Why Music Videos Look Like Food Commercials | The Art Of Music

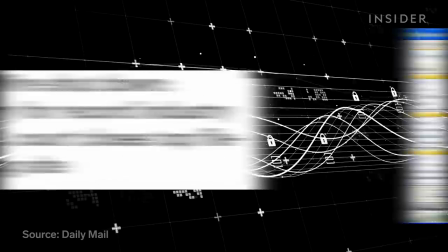A lawsuit brought against LimeWire alleged that LimeWire alone cost record labels about $500
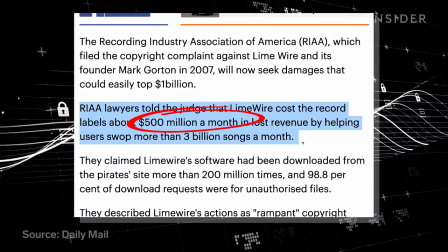million a month in sales and that users stole about 3 billion songs per month. There were now new sort of digital platforms for music. So the industry as a whole was very confused than just trying to figure itself out and reinvent itself.
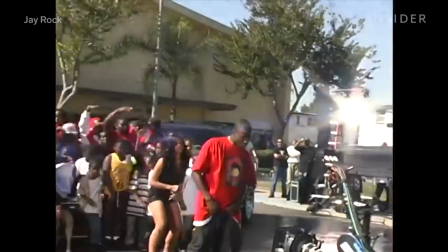At the time, Jason says filming music videos back then was a lot more expensive. Cinematographers were shooting on film, and productions needed bigger crews to see projects through.
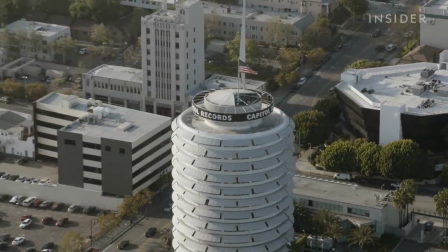With this loss of income from low record sales, labels just weren't investing in videos too much.
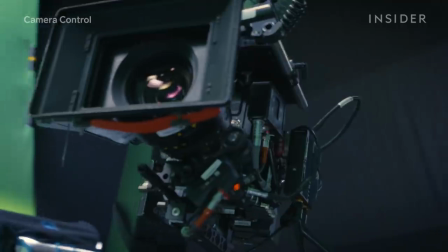The slump in the music video industry really didn't affect us because we are involved in many other facets of the industry.
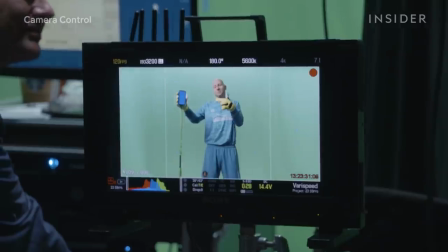We do a lot of feature film work, a lot of commercial work.
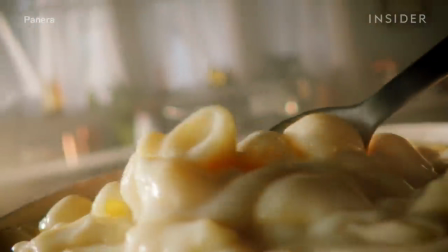During the early 2000s, camera control shifted its shoots away from music to feature films and commercials using Cinnabots.
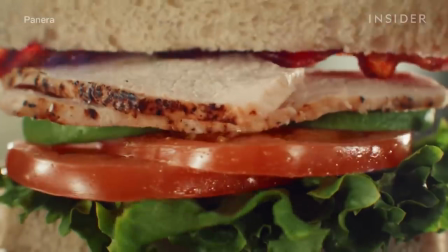And food commercials were and still are huge users of Cinnabot technology. We do a lot of what's called tabletop shooting.
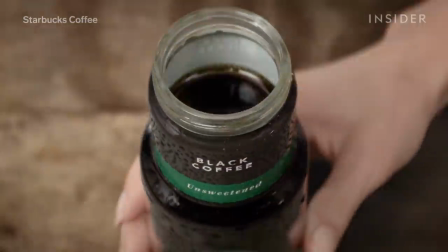And one of the main reasons why this technology is used in that part of the industry is the precise control that you have over the camera,
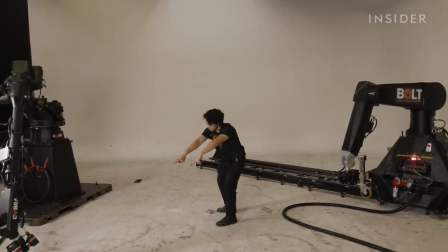especially when you're shooting at very high frame rates.
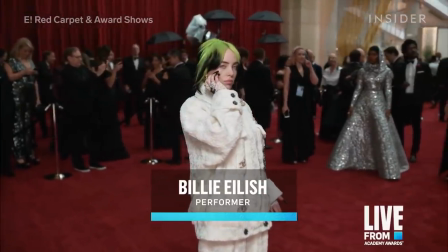High frame rates are used to prevent blur on fast moving subjects, especially when you want to create slow motion effects.
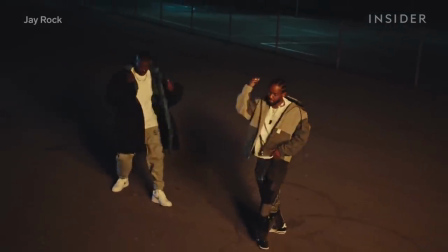But you need a lot of stability to do it right. Imagine you're shooting at a thousand frames a second and you're trying to track something falling through the air and splashing into a glass of water. Trying to do that by hand would be super, super difficult. Meanwhile, music videos were on the verge of a comeback.
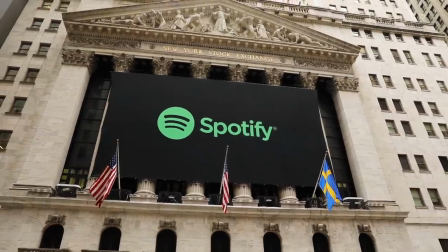Labels finally found ways to comfortably capitalize on streaming in the 2010s with the help of the advertising industry and subscription services.
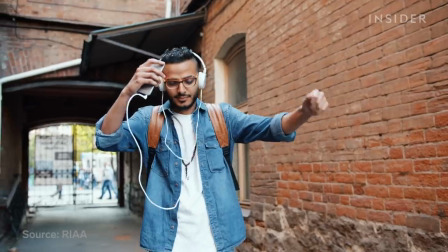As of 2018, streaming accounted for more than 75% of all music consumption, and ad revenue from streaming sites helped to refill industry pockets.
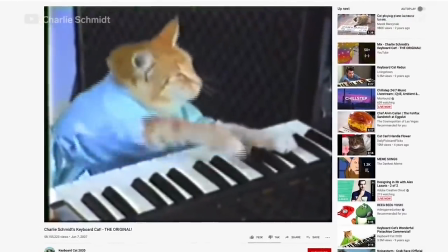At the same time, though, YouTube, a new platform, was moving past fun cat videos and babies biting their siblings.
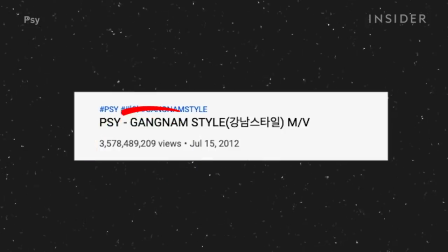Ouch!
Record companies were finding new ways to capitalize on the seemingly endless exposure that online video had to offer.
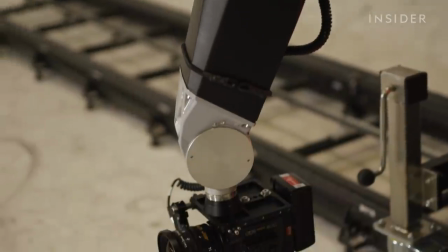And with new video publishing technology came new video capturing technology. Camera control would soon be back in the music video game. Music videos have come back in a big way for financial reasons and for technical reasons. Now you've got digital camera systems that have become super small, less expensive to purchase, less expensive to rent.
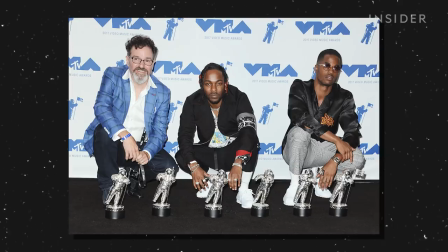And with less expensive technology and fewer financial restrictions, video directors like Humble director Dave Myers reached out to Jason to push visual boundaries.
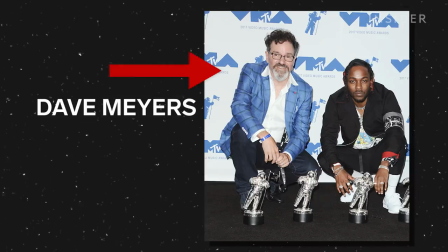That call would revolutionize not only Jason's business but the hip hop music video.
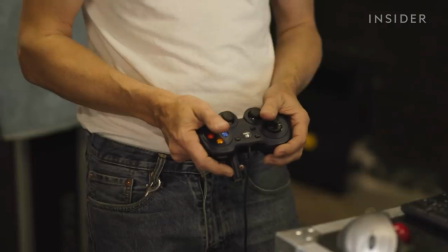Myers' crew attached smaller cameras to Cinnabots like the boat or Cobra and programmed them to move electronically at super precise angles around a subject.
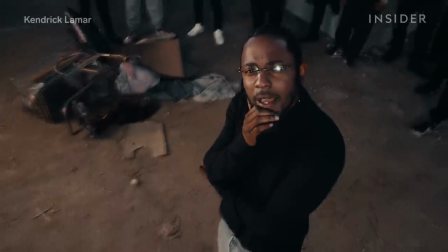The Cinnabots fast moving tracking capability is the core of what makes Humble so iconic.
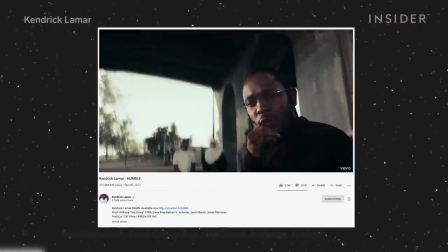After the video was released the response was huge not only to the video and the song but to the camera work. After everyone sort of saw that video. We were getting calls in a lot of people referencing that video for the type of movements that they wanted to do.
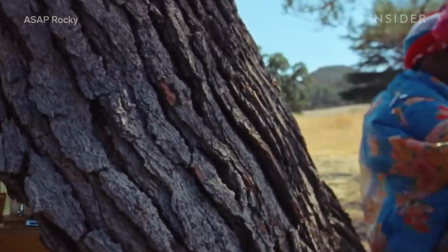And since that watershed moment when Humble dropped,
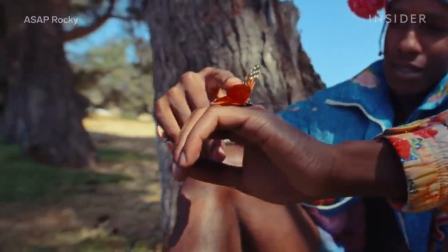camera control has worked with artists like ASAP Rocky and Post Malone, and even some outside of the hip-hop arena like K-pop group ONF.
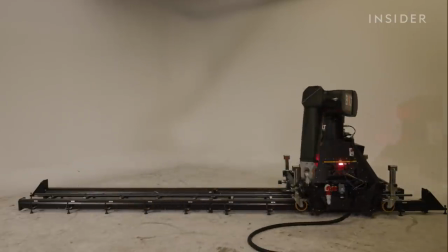When properly executed, filming with Cinebots offers surreal, larger-than-life perspectives.
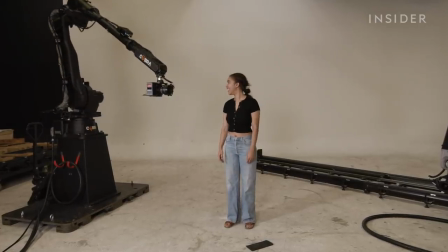Cinematographers can control speeds in the foreground and the background of any given shot.
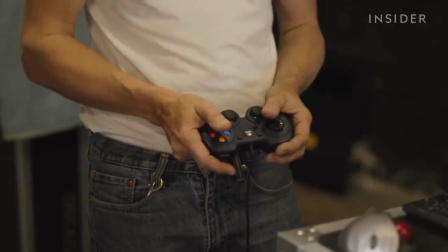And because the camera's programmed to make and repeat precise movements, editors have multiple versions to play with after filming ends.
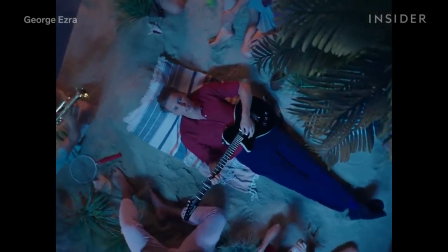It's this versatility that makes the motion controlled rig so desirable, and why the technology will be around for the long run.